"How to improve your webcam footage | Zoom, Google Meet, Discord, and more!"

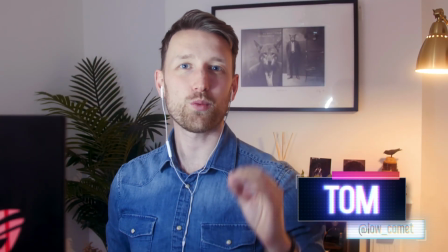0:00 Hey guys, Tom here from FXhome, and today we're looking at how to get your webcam footage looking like this to this.
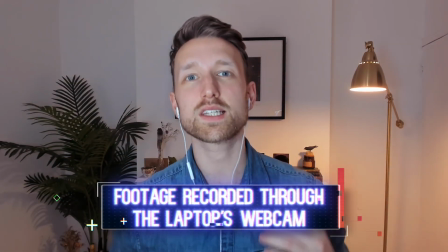0:06 With many of us now working from home, it's important to keep a level of professionalism in your setups,
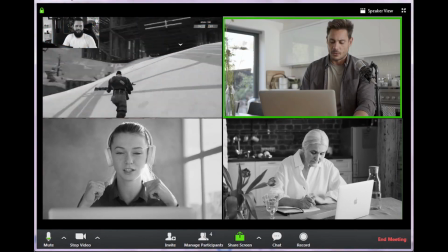0:11 whether it be for live streams, podcasts, presentations, or just catching up with your nan.
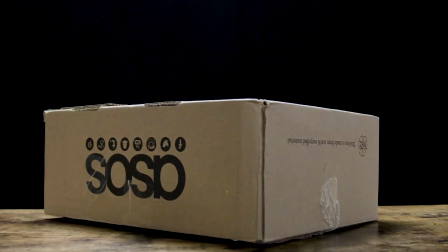0:16 We're going to be doing this by going over some household items that you already have access to enhance your footage, as well as going over a couple of accessories to enhance the quality. This will be a step-by-step process so you can see how we actually managed to get to this result. But before anything, if you could hit the subscribe button and ring the bell icon, it really helps out the channel and lets us know that you're having a good time.
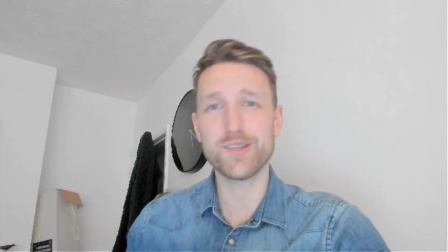0:38 So this is probably familiar, right? The angle, the view, the quality, it's all wrong.
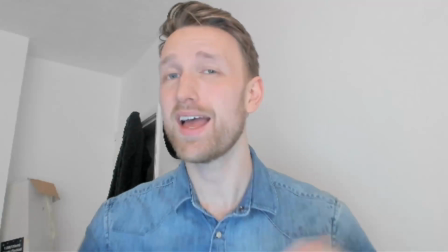0:44 It's terrible. Right now, I'm working with a laptop's webcam. So how on earth do we start making this look better?
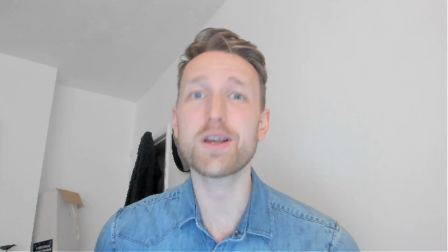0:51 Well, number one is the angle. You don't want to look up my nose. I don't want you to look up my nose.
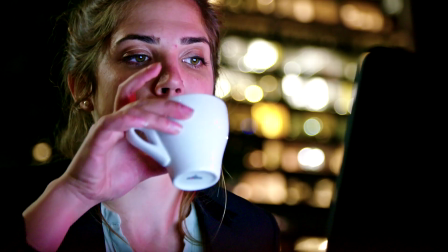0:56 This angle is even more unflattering when you're working in complete darkness, illuminated by the screen light.
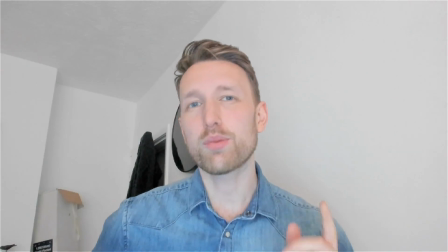1:02 You look like you're out of a horror film. All good portraits should be eye level, and here is no exception.
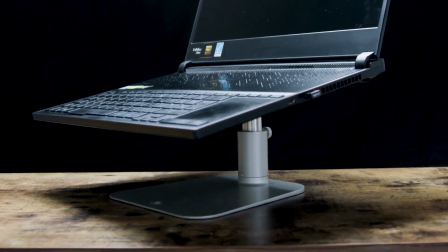1:08 This can easily be sorted with the help of a laptop stand, a couple of books, or a box if you have one lying around the house.
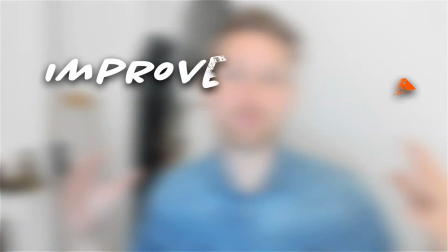1:14 Now that we're eye line, we need to create some depth between myself and the background.
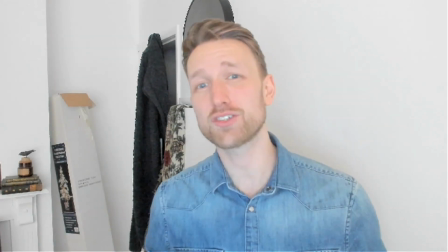1:18 Right now, I am way too close to this wall, and it's not really doing anything in terms of the shot.
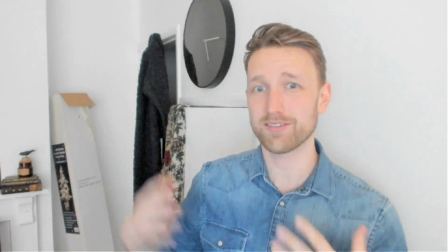1:24 I feel like we can create a bit more depth between myself and the background, and that'll help out our entire lighting process.
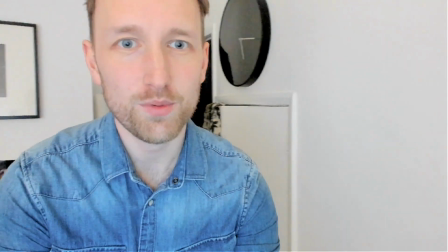1:30 So I'm actually gonna rotate my setup round. Come have a journey with me. We're gonna rotate around, round.
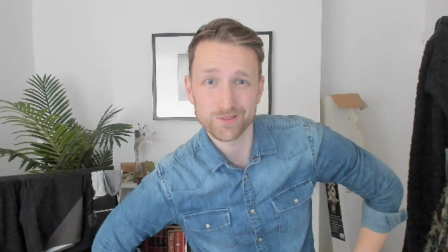1:37 Yeah, that looks a bit better. I didn't plan this at all. This is much better and clearly has a lot more space in it.
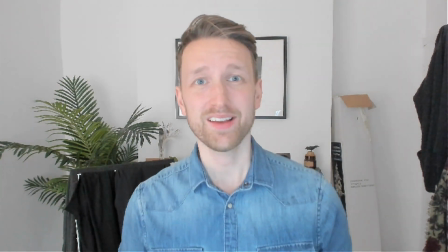1:44 This is definitely looking a lot nicer and a bit more professional, but not to sound like your mum, but clean your room.
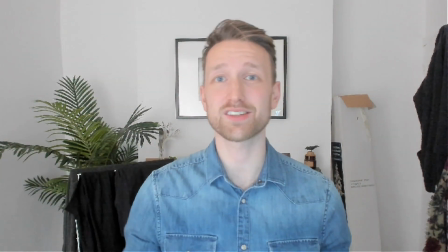1:52 We may be stuck inside, but we don't want the person on the receiving end of a phone call or presentation to think that we're a bit messy.
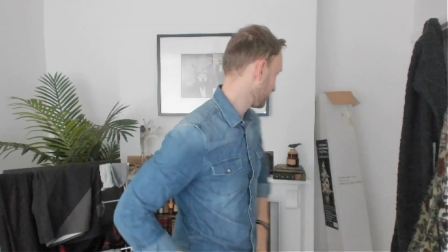1:59 Might give the wrong impression. This is a tip, so I'm gonna clean it now.
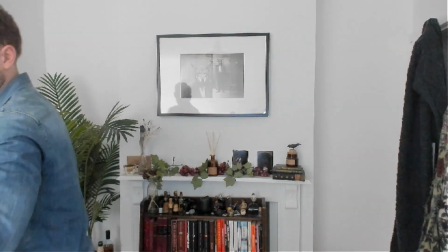2:03 Time, lots of time, having a great time, having a great time, cleaning this room.
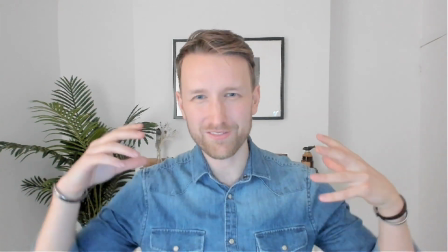2:11 Much better. Right now we're looking a lot better than what we were, but we're very flat and a bit lifeless, to be honest.
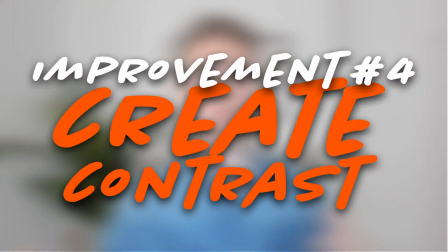2:18 We need to create some contrast and separation between myself and the background.
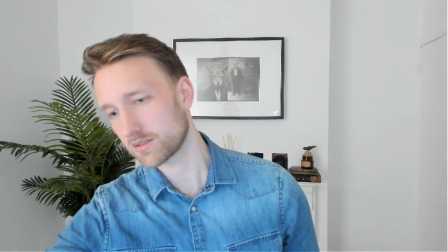2:23 One of the first things that I'm going to be adding, ooh god, what's this one? Oh Tom, you really fudged this one up.
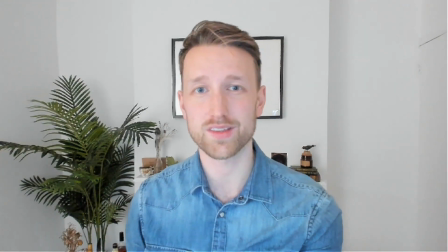2:29 The first thing we can do to enhance the quality of this image is introduce a new light.
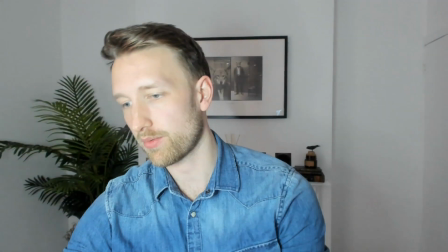2:33 This light is just going to sit by my desktop and be able to act as a thing.
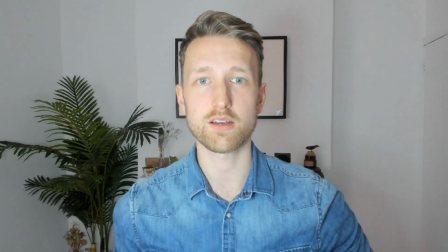2:39 That's looking a little bit bright, so I might turn that down just a touch. Lovely.
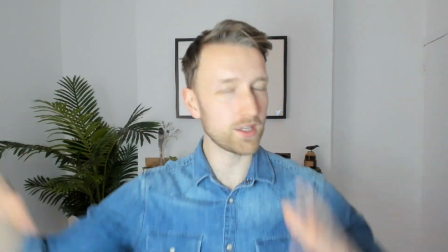2:48 Without. Now I know what you're thinking, I don't have a ring light.
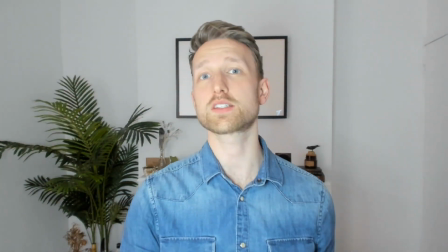2:51 A nice simple alternative to the ring light is to actually increase the brightness of your monitor or introduce a desk lamp.
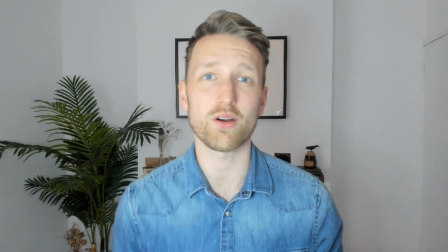2:57 Does the same thing. All you're doing with this technique is just adding some light onto your subject so your webcam can do its thing and there's no problems.
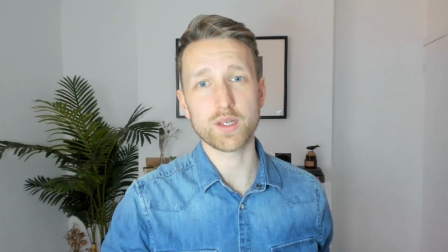3:05 At the moment, there is no daylight coming into the scene, but there is a very large window beside me. If there was a large amount of light coming into this,
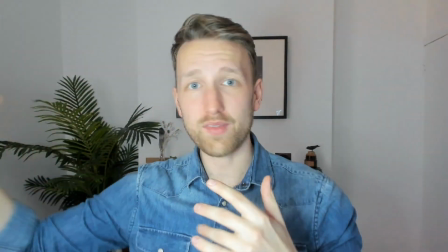3:12 if I redirected myself to face that window and allowed that daylight to come through, it would do the same thing as the ring light.
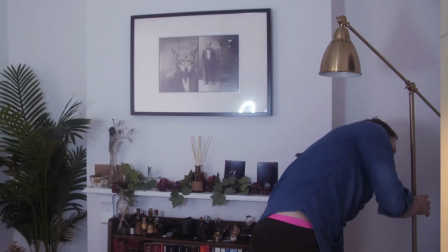3:19 Embrace the light and it shall guide the way. Another thing that I've done is add this practical light in the background.
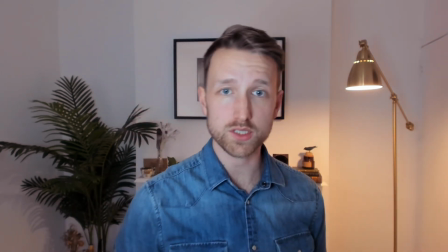3:25 This is a really nice way to bring some atmosphere and depth to your scene and also creates a little bit of divide between myself and the background.
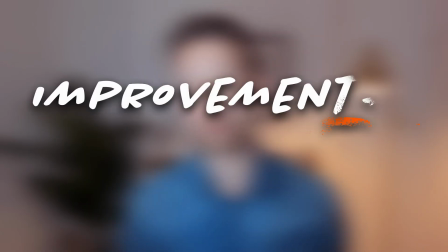3:33 That way you're not blending all into one. Now for the purposes of this tutorial being bearable, I am using an external mic.
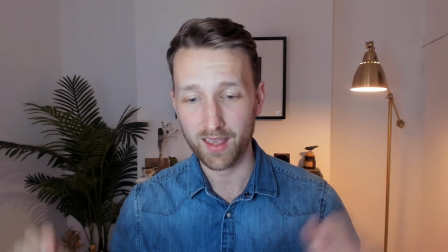3:40 If I was to switch to the built-in one, I sound a little bit crackly.
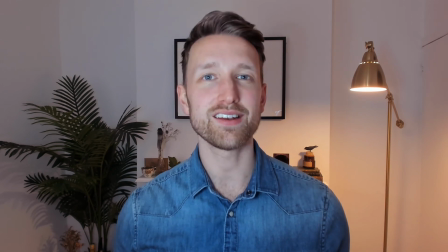3:46 It becomes even worse when I start typing. To neaten this up and avoid bothering anybody else that may be in the room, we can throw on a set of headphones.
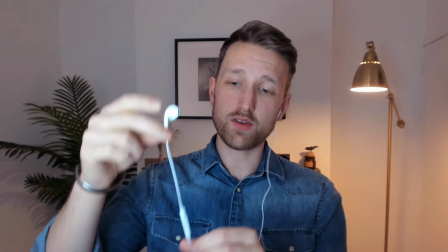3:54 Headphones like these ones are perfect because of where the mic is actually sitting.
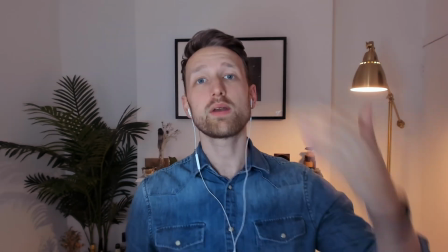3:58 It's in a great position where I can be moving around and doing things and it's still going to be right by my mouth.